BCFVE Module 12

This kind of coming back happens with master shots and not with establishing shots. So establishing shots only establish the scene, but master shots establishes a scene and often is used to come back to a wider shot when necessary.
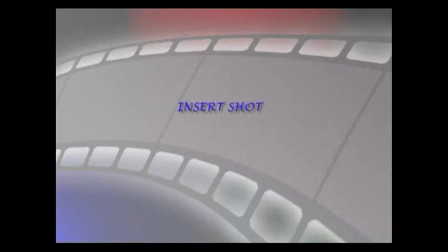As the film editor builds up the story with different kinds of shots, he may need something called an insert. As the name suggests, an insert is a shot that is placed or inserted within a sequence. In the film High Noon, we have seen the use of inserts quite often. The clock or the time in the film is very important. The clock has been used as an insert in a number of cases in this particular film. Let me give you 2-3 kinds of examples. In this particular example,
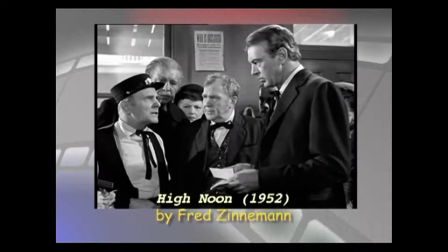[13:58]
a conversation develops which finally leads the main lead or the protagonist to look at the clock.
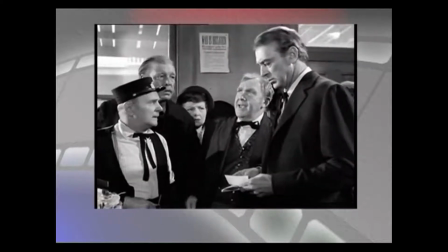[14:06]
The clock was not placed within the master shot, but it is used as an insert.
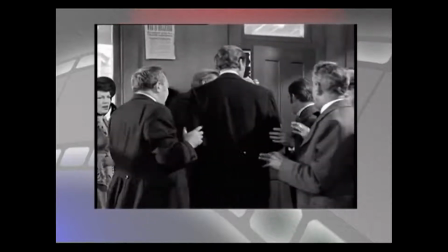[14:13]
With the island match and everything, we are convinced that the clock is there and it's only there within the scene. In another example from the same film, we'll see that the clock is there in the master shot.
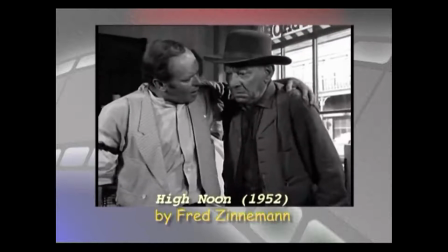[14:33]
Since the clock is there in the master shot and the characters are also looking at the clock, the director preferred not using the insert of the clock because it's already visible. In another example, we'll see that the character looks at the clock. Here, in the master shot, the clock was visible, but the director preferred to use an insert of the clock,
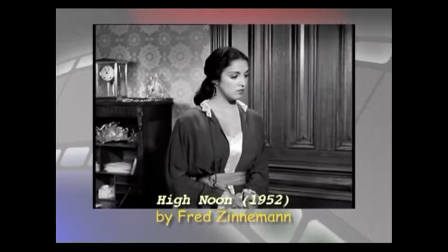[15:03]
which is a closer shot of the clock, to emphasize on the time.
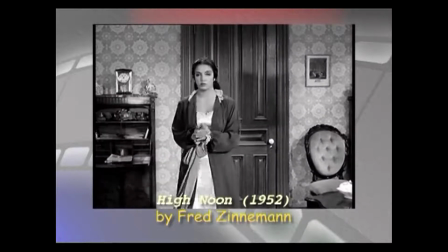[15:10]
Maybe the size of the clock was not big enough in the master shot, and so he preferred to cut into the closer shot of the clock. Inserts can also be used as transition. In another example from the same film, we see that a person,
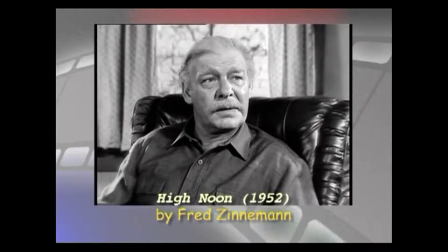[15:33]
after having a dialogue with character B in a scene, looks at the clock.
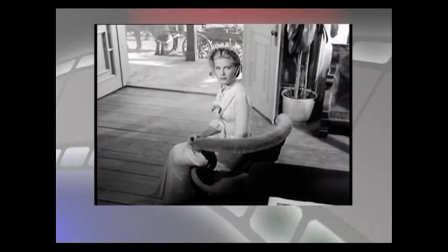[15:40]
The next shot that comes after the clock insert is a lady who is looking at the clock.
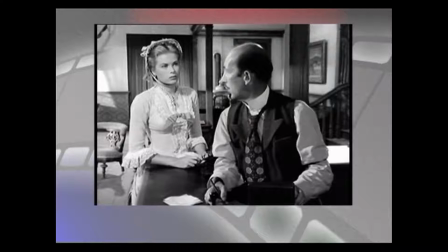[15:49]
This shot of the clock becomes an insert for both the scenes. In scene 1, the man looks at the clock, and in scene 2, the woman is looking at the clock. We can infer that the woman is looking at the clock from the eyeline match. Here, the insert is used as a transition between the two scenes. It is quite cleverly used in this particular film.
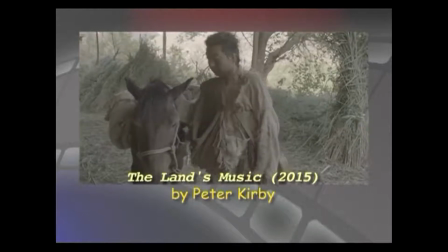[16:19]
If we look at this example from another film where a person who is a traveler is walking across the desert,
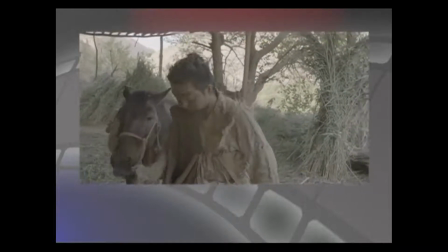[16:29]
an insert of an eagle is used. This shot does not fit into the master shot.
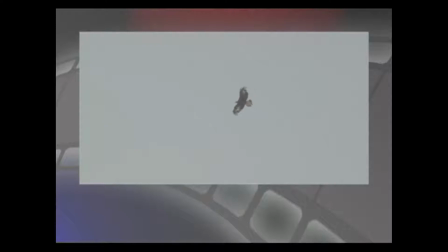[16:36]
This shot is also not really relevant as far as the narrative is concerned.
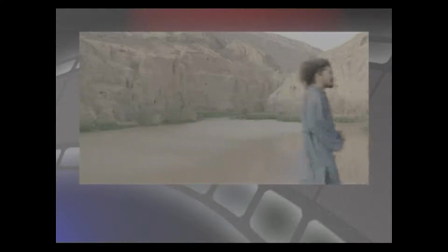[16:42]
But to build the space, to build the essence of the film,
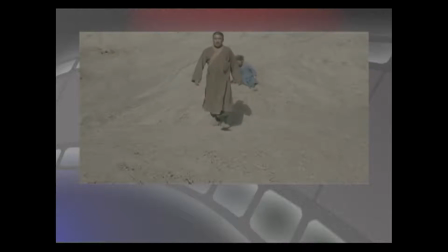[16:47]
the shot of the eagle has been used as an insert.